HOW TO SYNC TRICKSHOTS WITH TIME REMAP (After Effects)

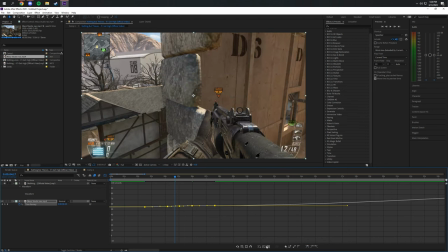[4:02]
And on the bottom right, you'll see easy ease you click on that and then right here in the middle You'll see fit selection to view I click on that as well Then what you want to do now is alt scroll in to go side to side like zoom in side to side and
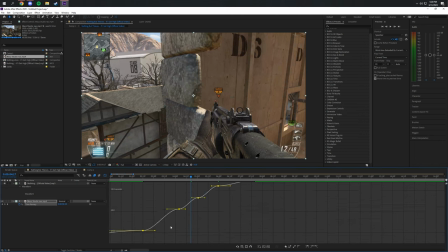[4:18]
control scroll wheel is like zoom up and down so what I do now is I click on these little points right here and I drag them up and down it's very simple
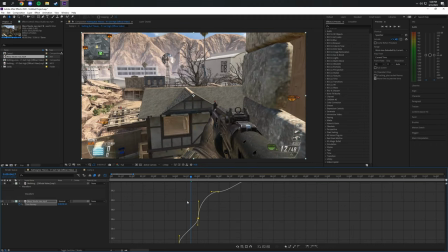[4:33]
just want to let you guys know you don't want them to be extremely exaggerated like like this for example because if
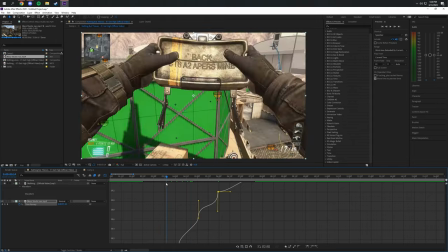[4:40]
you watch it
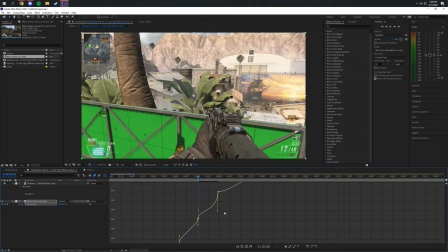[4:43]
it looks like trash so just kind of shy away from doing that you don't want it to look like trash you want it to look nice so yeah that's pretty much it once you get to the kill cam you can kind of exaggerate them a little more because the kill
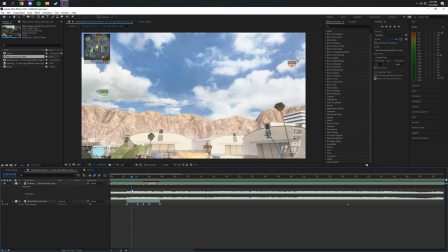[5:00]
cam is the actual slow part of the clip it actually looks kind of nice so we'll go ahead and watch this
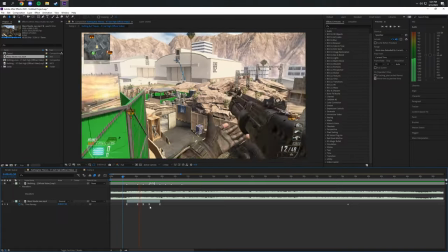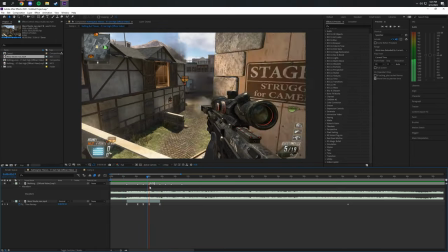[5:15]
That looks really nice, but as you can see, it looks really choppy and you want it to be smooth, right?
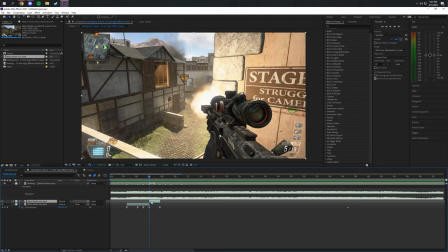[5:21]
So CTRL-SHIFT-D to split the clip, right click on it, frame blending, click on pixel motion.
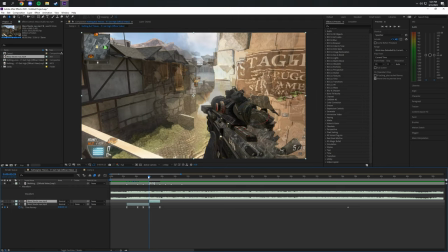[5:28]
This will make it look really smooth.
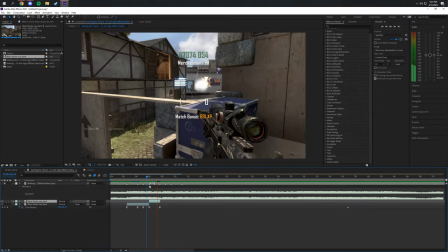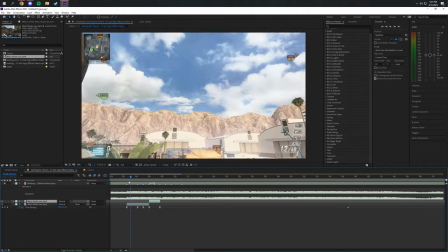[5:37]
See I like the vlog.
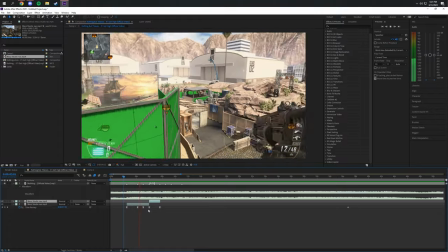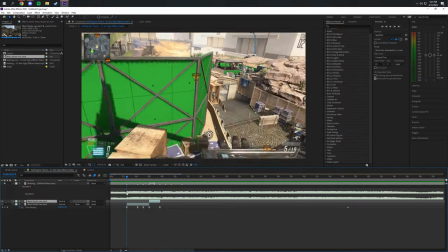[5:43]
And don't also don't worry if it's like really choppy or not really if it's a little bit choppy
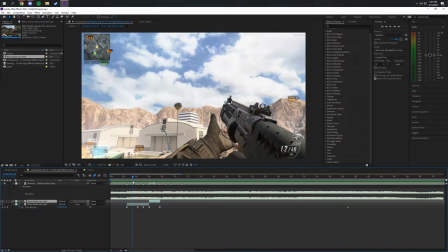[5:49]
RSMB will fix that because you can see how it's like kind of like a little like choppy right
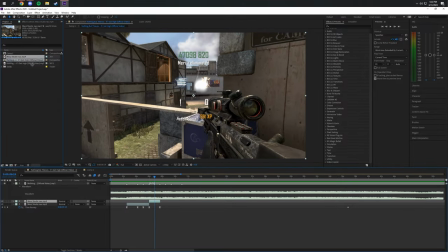[5:55]
RSMB will fix that don't worry about it it looks ugly right now but once you add RSMB on it's gonna look sick so now we're gonna do the kill cam
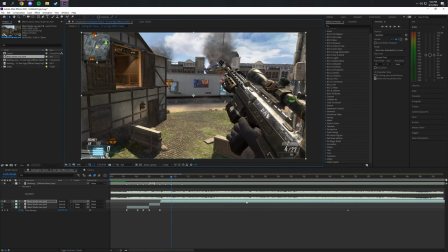[6:03]
part same thing find your keyframe you want the shot to be um end brackets to go to the end of the clip and
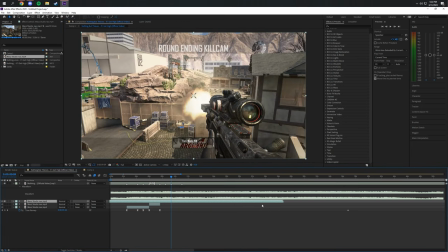[6:11]
then bam you hit the shot ctrl alt t um i don't mess around with any of the keyframes i just drop down straight timer map keyframes that's it i just click on this throughout the whole shot
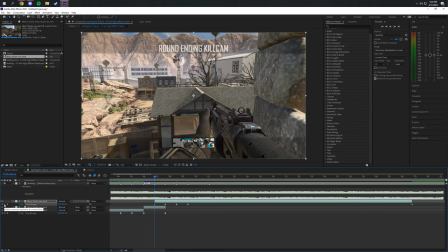[6:29]
some people mess around and they'll like they'll make the kill cam they'll like mess with this to like you know make it start where they want to i don't think it looks good i think it flows perfect when you just have it like straight up you know what i'm saying just a normal
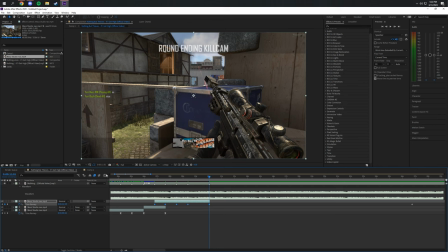[6:43]
so once again you highlight these easy ease them click on the fit selection to view and now we're on the kill cam part so like i said you can kind of exaggerate these a little more since it's the kill cam and the kill cam's already slow as it is um so yeah just
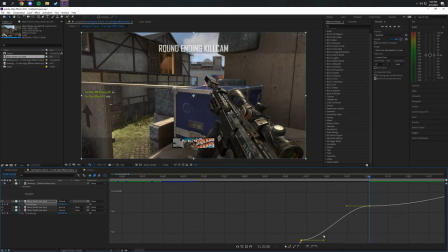[7:02]
exaggerate them a little bit more not too much you don't want it to be like extremely pumpy you know what i mean you
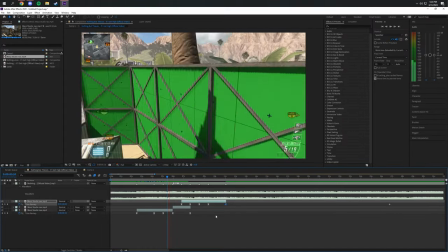[7:09]
want it to like kind of vibe with the with the song yeah
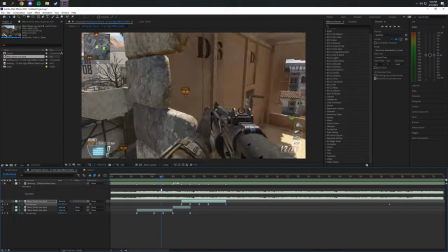[7:18]
in my opinion that looks really nice let's watch that again
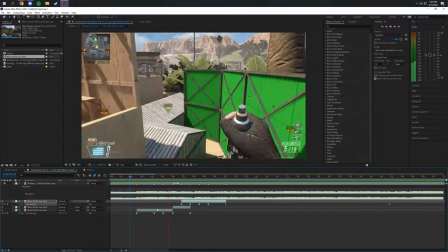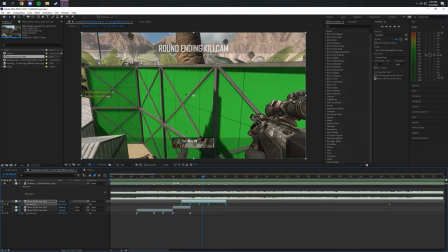[7:28]
maybe even like tone it down a little bit you know what i mean tone down the the grass just a little little bit. In my opinion I think it's a little too jumpy so I'm just gonna play with them. That's what that's ultimately what you have to do is you just have to play around with your with your graph right so let's go ahead and do that tone
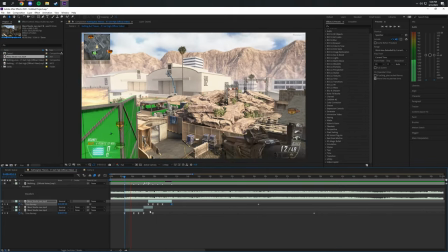[7:47]
it down a little bit yeah
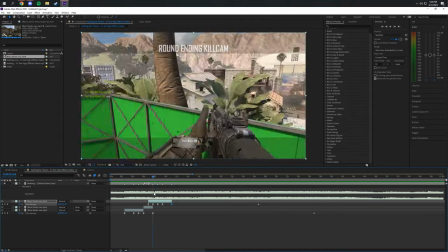[7:56]
that looks that looks a lot nicer as you can see when it was exaggerated like the actual keyframes were exaggerated it looked a little too jumpy
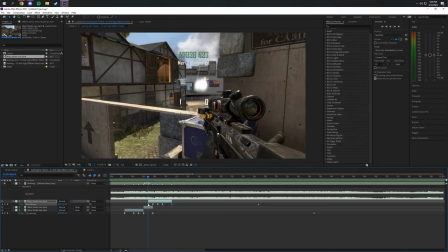[8:05]
it just didn't flow with the song but as you can see now the clip starts